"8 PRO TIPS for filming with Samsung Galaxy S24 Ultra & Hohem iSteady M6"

Let's talk about the AI tracking sensor. For those shots when you are filming yourself, walking around, or explaining something to a camera, first of all, let's go to native camera app settings.
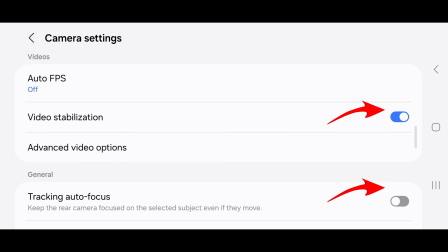Let's go to shooting methods, where we will disable the show palm feature, but keep the voice commands feature. I'm finding that the show palm feature is sometimes interfering with the AI sensor gestures. Once you raise the hand, it will start and stop recording. It's simply a mess and you might end up very frustrated. There are several ways you can film yourself in native camera app. You can film with a rear camera.
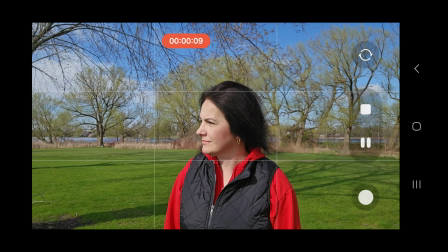You can film with a front camera. If you are just walking in a scene, you will pick up just a lens you like and most likely film yourself. If you're gonna be filming yourself talking to the camera, here is what I do.
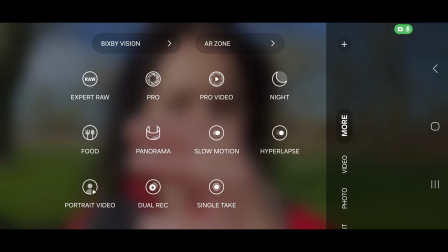I actually like to use the front camera as I want to see myself in a portrait video mode.
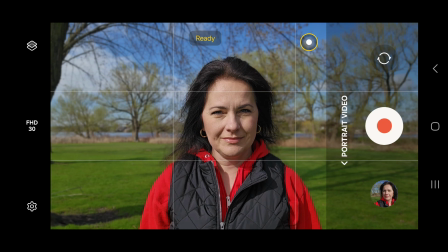Here I leave the effect on a blur, but adjust the effect strength so it looks more natural.
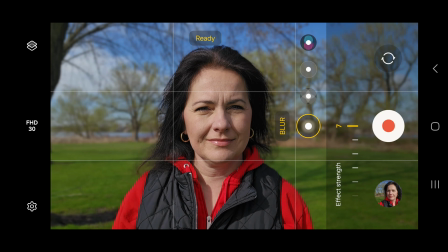7 is way too strong. I personally like the lower numbers, 2, 3, or even 4.
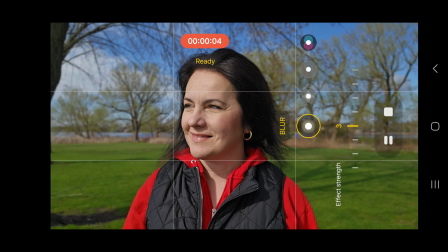And here comes the tracking part. Once you enable tracking with this gesture by default, you will be in the center.
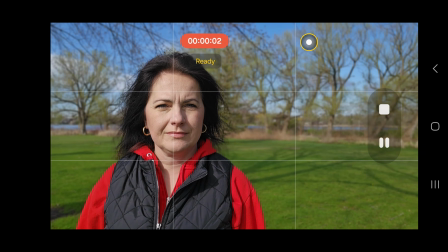If for some reason you will find yourself on the side, you can show this gesture,
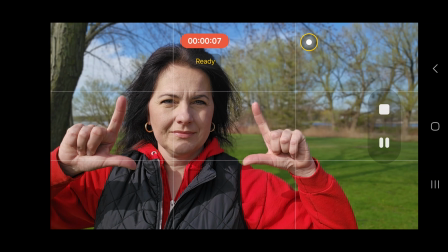the light will flash, move yourself to the center, and show the same gesture to confirm.
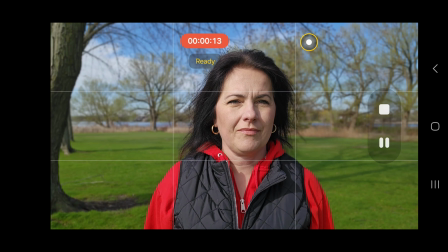If you're having trouble that the sensor is not responding, it's because you're standing too close or too far.
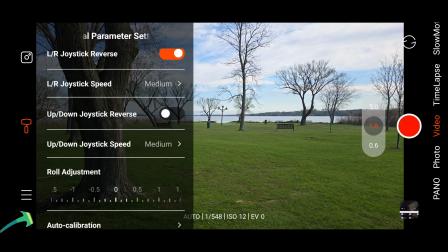Another option would be resetting the AI sensor in Hohem Joy app gimbal settings.
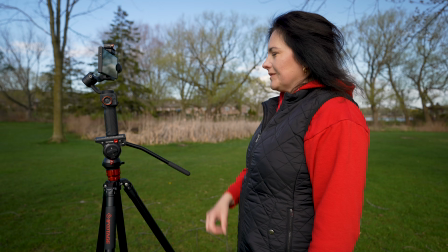Another tip I would like to give you is have the gimbal on a tripod so the camera is at your eye level. If you have the camera low, you're not going to get a very flattering shot on your face. If you are holding the gimbal like this, the same thing. Keep your camera at the eye level. If you are new to the gimbal, and I mean really new, there are high chances that you will be waving with the gimbal like with a flag.
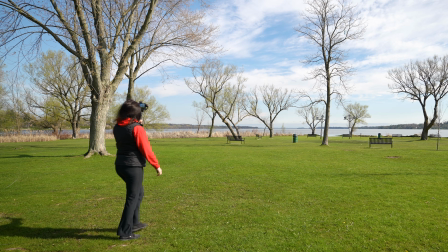You will be walking around, making sudden moves, filming anything. Slow down.
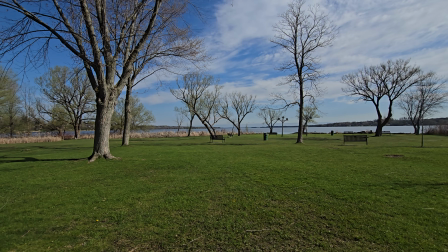If you watch behind-the-scenes videos of professional productions, you will see those camera operators moving steadily with one consistent movement.
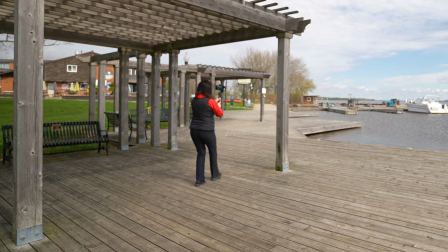For example, in this shot, I'm going to combine tilt movement with moving myself forward or backwards.
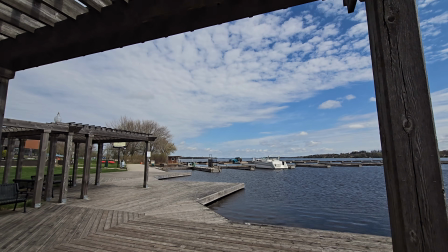I'm going to tilt down very steadily and move myself also very steadily, resulting in a very nice, long, smooth shot. If you are not getting the smooth ending shot with the gimbal, or the gimbal is not following in the direction you want, it is because most likely you have the wrong gimbal mode selected.
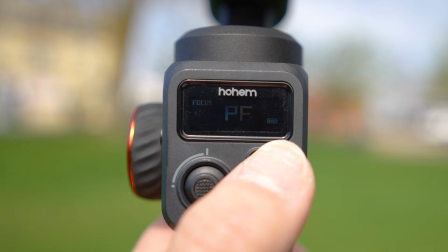Gimbal modes can be very frustrating for beginners and very confusing.
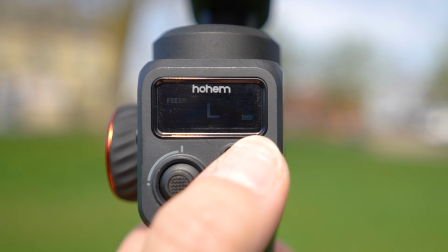Let's explain differences between very basic PF and PTF mode. PF stands for pan follow movement. Pan motor is unlocked, so you can make movements left and right with a very smooth ending.
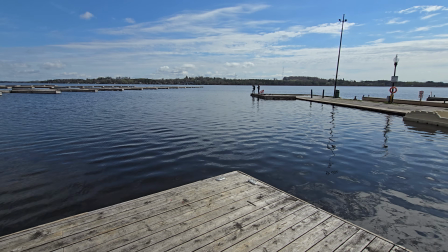In this mode, the tilt is locked. You cannot go up and down. Pan follow mode is great for going forward, backwards, to the side. Let me show you some examples.
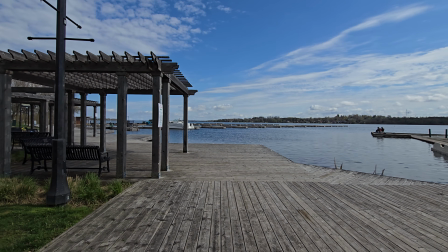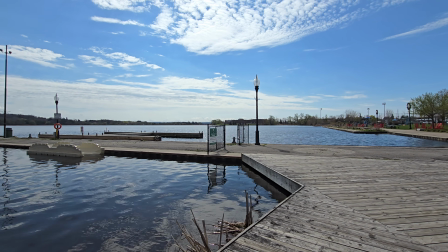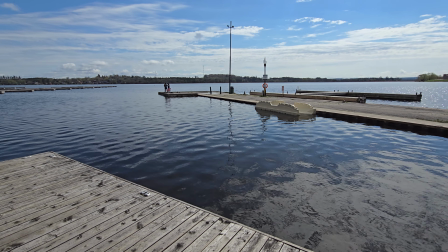Moving on to the next mode, PTF stands for pan and tilt follow mode. Both pan and tilt motors are unlocked, so you can get smooth up and down movement and also movement to the side.
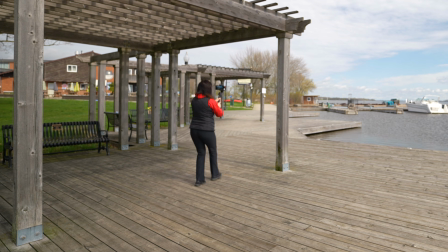This mode is great for the movement I did earlier when I was combining tilt movement with walking.
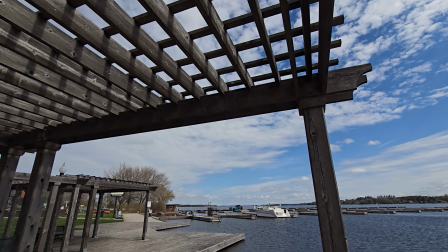You can also use it for combination shots.